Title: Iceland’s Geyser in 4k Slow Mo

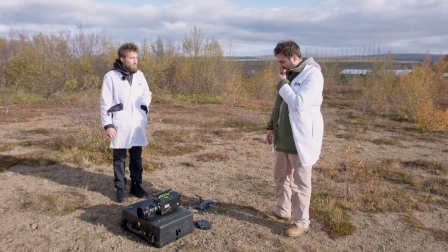[4:09]
By working on it, you mean you've tied your drone to the Phantom with string? Yeah.
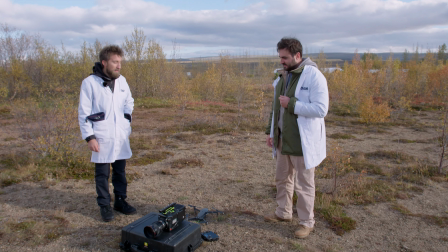[4:13]
Okay. Are you concerned with the weight of the Phantom and the fact that it's got a massive heavy lens on it?
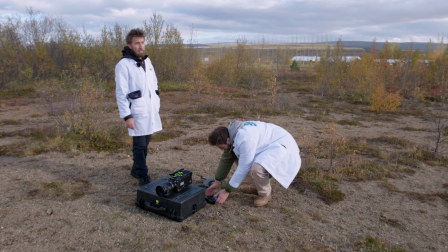[4:20]
No. Ah, it'd be fine, right? Yeah. All right, let's give it a go. Okay, here we go. This is typically a no drone area, but we have got special permission.
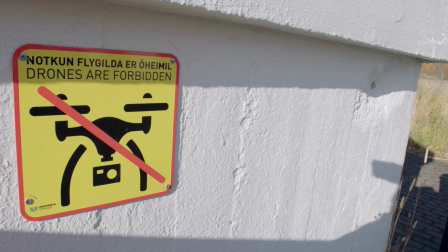[4:27]
Stand back.
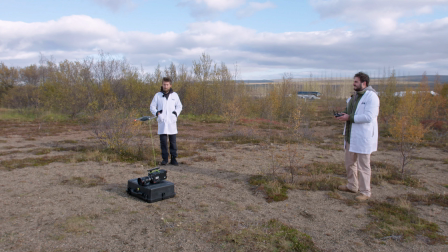[4:31]
Come on, come on! Come on! Dan, I'll stop you there.
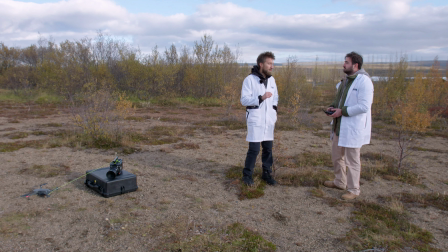[4:40]
I'll stop you there. I've got something different in mind. All right.
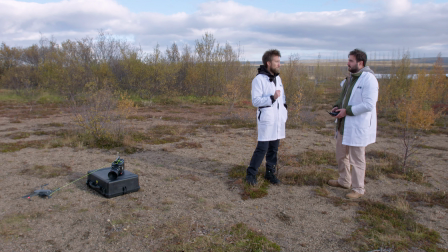[4:45]
Why don't you look up?
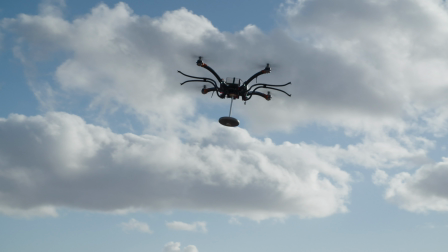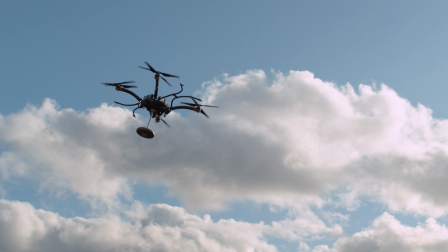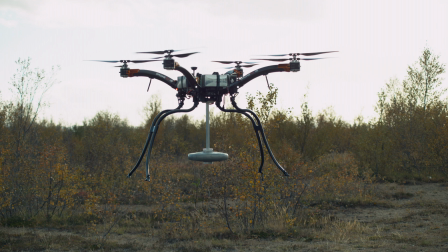[4:56]
Well, hello. Hello.
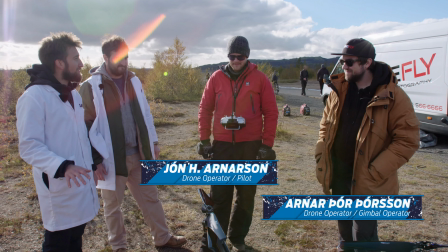[5:02]
This is the biggest drone I've ever seen. You want to tell us about it?
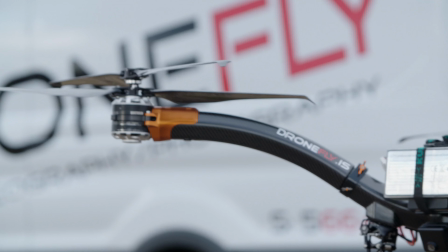[5:06]
It is probably one of the largest commercial drones in the world for aerial photography.
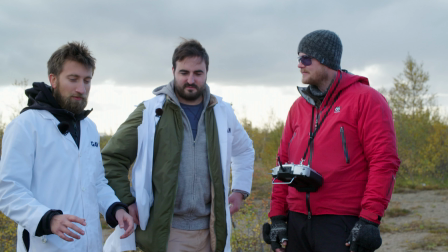[5:11]
Of all the Phantoms we've ever used, this is the biggest one. The biggest Phantom?
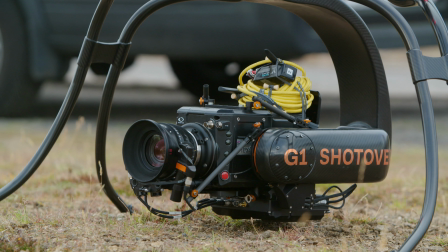[5:16]
Yeah. We've also got a bunch of other stuff that's not supposed to be on there. Yeah. There's a household router there that we're...
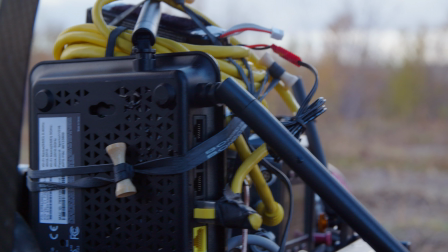[5:21]
We can't trail a long BNC cable from a drone, so we have a Wi-Fi router, and then I'm using an app on my phone to trigger the camera.
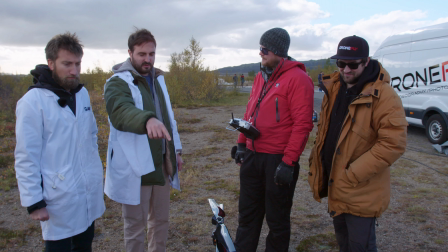[5:29]
We also have full lens control, so that's nice. The batteries are powering the drone, the router, the camera, and everything, so you haven't got much flight time.
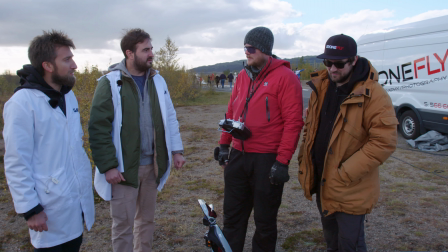[5:38]
What's our flight time today, do you think, off one set of batteries? Around 8 minutes. So I would say it's jerry-rigged completely. You can't trigger it normally. Yeah. And it's pretty much not ideal conditions in any way. Well, and we're flying it right over a giant water spout. Yeah, I guess there's a water hazard as well.
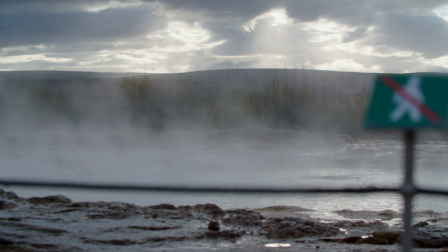[5:54]
All right, I say we get it up in the air. Let's do it.
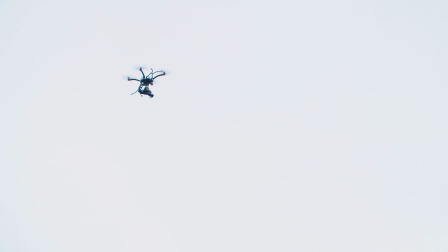[6:00]
That's a lot of money in the air right now. It really is. Is that the riskiest position your Phantom's ever been in?
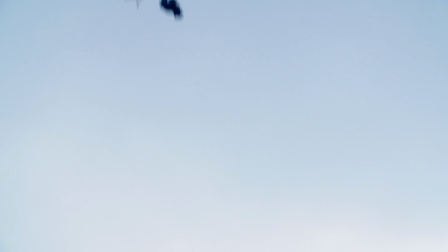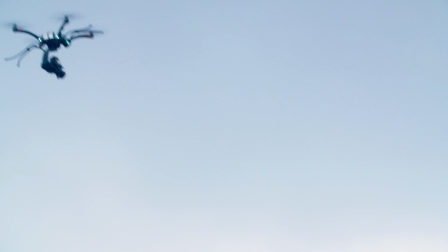[6:11]
Probably. Got it. Got it, sweet. Bring it back in. Change batteries. I like his jacket.
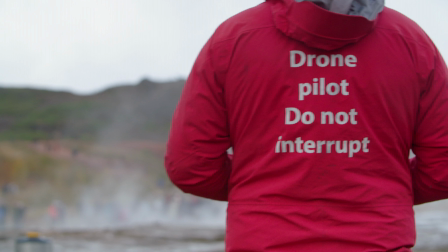[6:16]
Drone pilot, do not interrupt. I want one of those just for everyday life. Oh yeah, there it is.
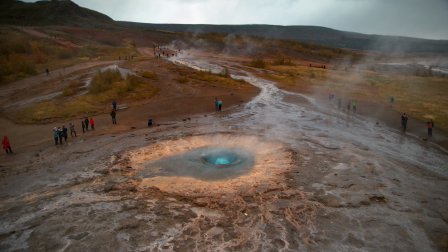[6:24]
Nice. You can see more of the bubbles coming up. Yeah, you can see down the spout hole. Yeah.
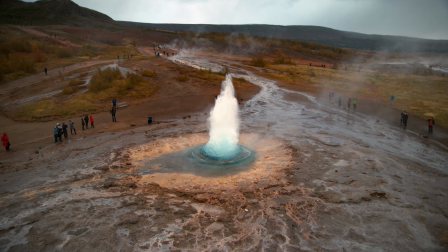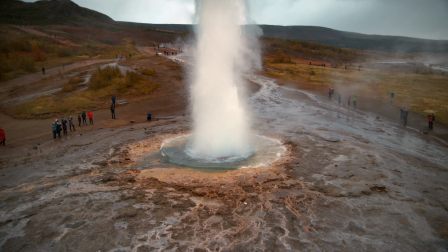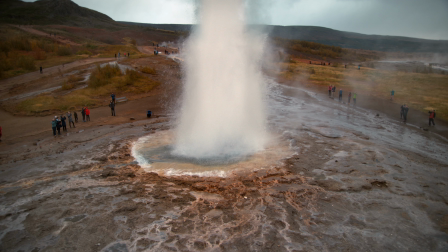[6:44]
Do you think we should get one where there's slightly less of this foreground, a bit more headroom? If we shoot more this way, yeah, we'll have more mountain to...
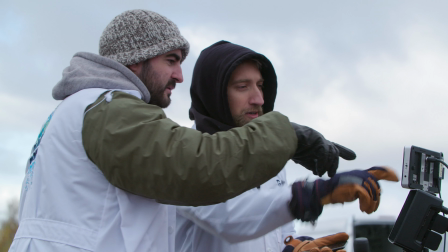[6:52]
That's a good point. So before it hits the sky. I like it.
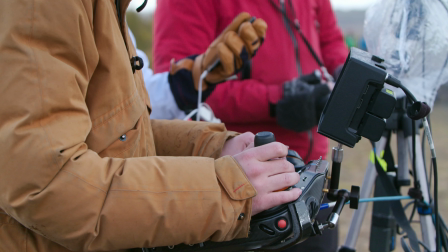[6:58]
Maybe further back just a touch? Oh, that's great. That's really good.
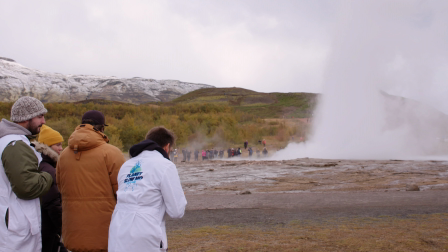[7:04]
Whoa, yeah. Got it.
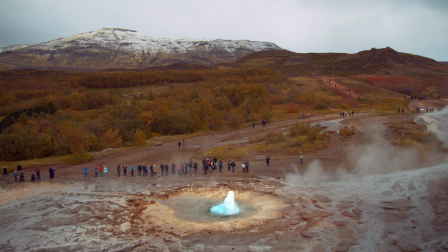[7:10]
Let's play from here. It was like beefy rather than high. That's true.
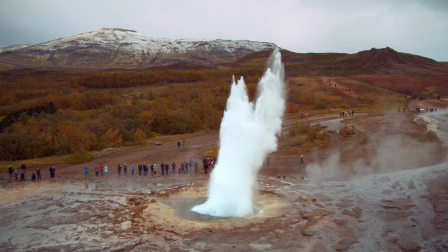[7:17]
Oh. Yeah. It came out like sideways, you see?
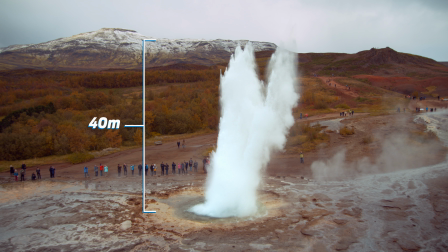[7:21]
It did, yeah. It didn't go straight up, it kind of was beefy and came out sideways. That is a fat height.
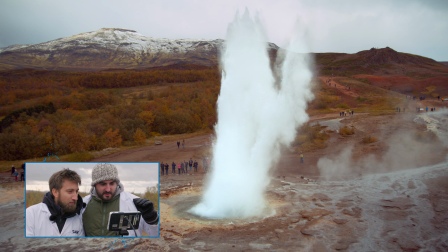[7:27]
Like a double one, wasn't it? Yeah. It makes a difference being up this high because we've got the backdrop of the trees, which is easier to see the spray.
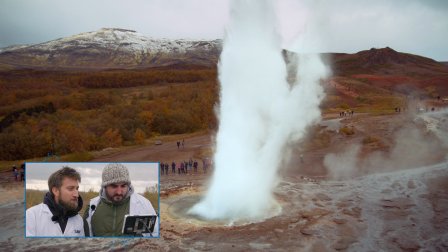[7:34]
Yeah, that's something we couldn't get from ground level, is that because the sky is so white, there was no difference in contrast.
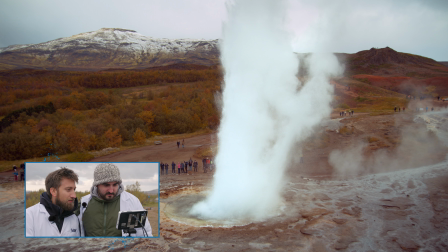[7:39]
But that is lovely. That's a real good visual of how high it goes. The fact that it cleared the mountains from that point of view. Yeah. You know what I think we should do? Like, look right down the hole. Do you know, I don't think... No one has ever seen that before. When would that have happened before? With in slow... Like, that would never be... I don't know. That'd be cool. Has it happened before? Might have. Oh, we'll do it anyway. I think we should... Yeah, I think we should look right down the blowhole.
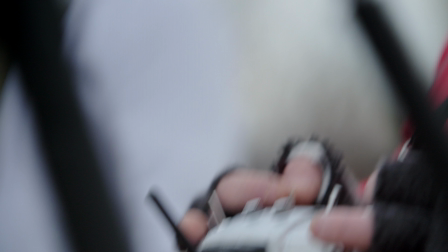[8:01]
Yeah. I'm nervous for his drone and the camera.
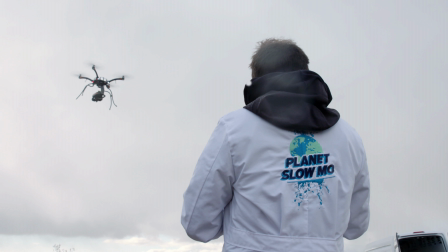[8:08]
Should we go higher? Because it's that's really... good. Yeah, but I'm saying that, like, we might get hit.
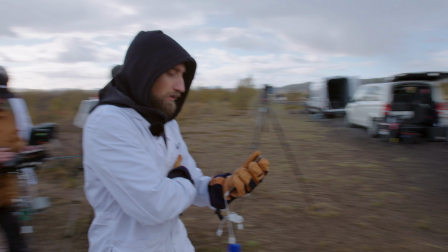[8:12]
Right? This shot should be money.